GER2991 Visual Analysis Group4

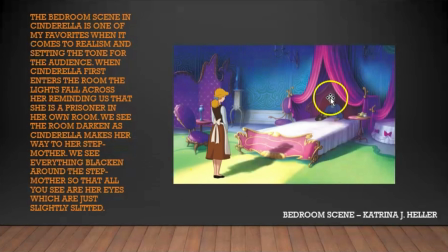(8:10)
And then as things lighten up, you eventually, during their conversation, you see Cinderella, you see the stepmother, you see Lucifer, and you see the white sheets, but everything else remains black. Again, giving you that realistic, dark feeling like this is a negative scene, this is not a positive, upbeat, happy scene.
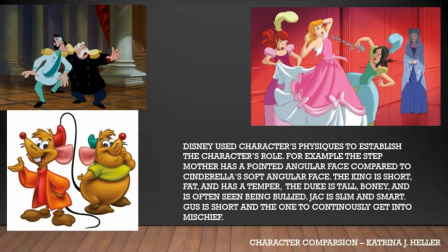(8:31)
One thing I noticed with all of Disney's films is that he did not use a cookie cutter mold for his characters. He added depth to them. He added that character feel to them so you could relate to them.
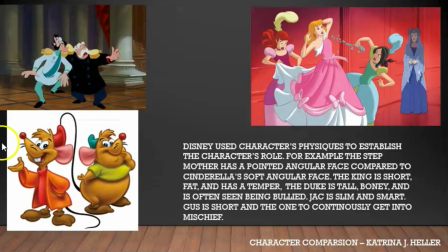(8:45)
You can almost put yourself in their position. Now, for example, here we've got the king and the Grand Duke. You got the king, he kind of made short and fat and chubby. But he also kind of made him where he's high energy. He's always bouncing from his next thought to his next thought to his next thought.
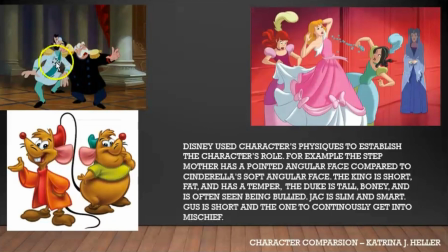(9:05)
And you got the Grand Duke here who's thin and tall. And it's kind of bullied. He's bullied by the Grand Duke. He's bullied by the stepsisters. He's bullied by the stepmother. We got Jack and Gus. Same thing here. Gus is a short little fat mouse, always getting in trouble, never able to think things out for himself.
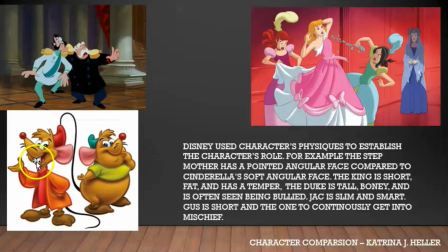(9:23)
We got Jack here, who's tall, thin. He's the one that's always getting them out of trouble. Always the one that's, oop, stop, let's think this through. And he does. He's the one that comes up with the final plans. Cinderella and the stepmother is another classic separation.
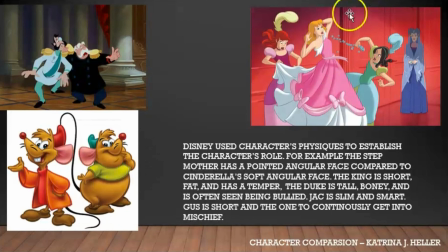(9:39)
They're not a cookie cutter mold of each other. Cinderella has more of a softer, rounder face. The stepmother has more of an angular, pointed face. She has more of that strictness look to her.
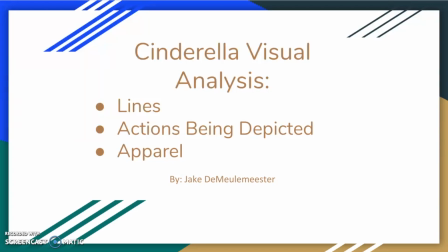(9:55)
Hello, my name is Jake DeMillemeester, and I'll be doing visual analysis on Cinderella, focusing on the lines, actions being depicted, and apparel.
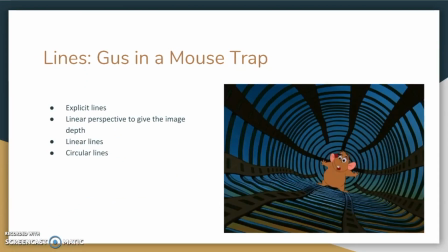(10:04)
For my first image, I chose this one of the mouse Gus trapped in a mousetrap. So the first thing we can see about this image is the use of very explicit lines. You can easily see them in this image, and they draw your attention right towards Gus.
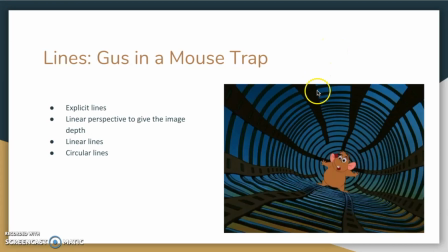(10:22)
The line perspective used also creates depth in the image and shows that he is further away from the screen than as opposed to these lines up here. And this is used through linear perspective, how they converge towards the middle and get smaller and smaller down.
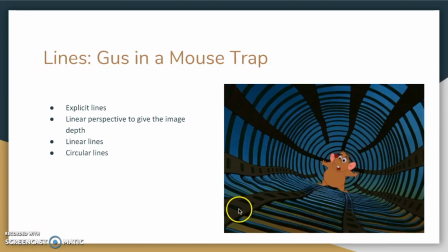(10:42)
Now this line makes use of linear lines going right in towards Gus and circular lines that go around him,
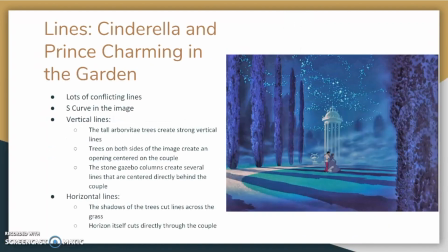(10:51)
all with the purpose of drawing your attention right down to Gus. The second image is Prince Charming and Cinderella dancing in the garden. So first off, you can see there's a large use of horizontal and vertical lines here.
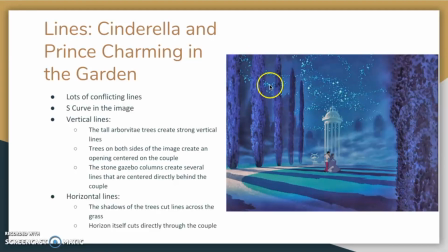(11:07)
The vertical are seen on the left side with these arborvitaes and on the right side with another arborvitae here. Vertical lines are also seen in the columns of this gazebo in the middle,
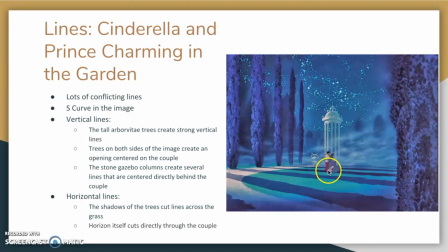(11:22)
which really brings the attention right towards the couple dancing at the base of them. The horizontal lines in the image are from the shadows of the arborvitaes and they go across the field. Another horizontal line is the actual horizon, which cuts right through the couple.
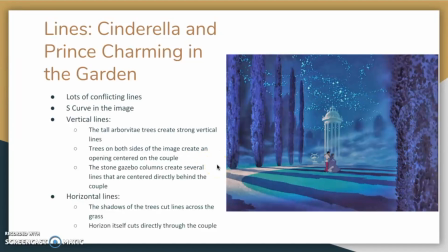(11:40)
Now this image uses a lot of patterns that are commonly seen in photography, such as the S-curve. Now the S-curve is when an image has objects or subjects that curve throughout the image and create a very visually pleasing image to the viewer.
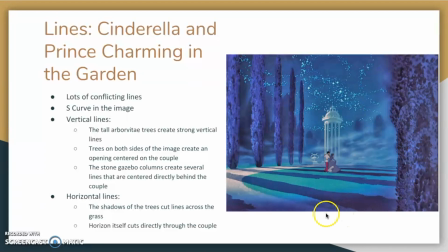(11:59)
So this S-curve starts down here with the gravel path, curves towards the left, and then up right through the couple, and then it kind of continues with the clouds and up here into the stars.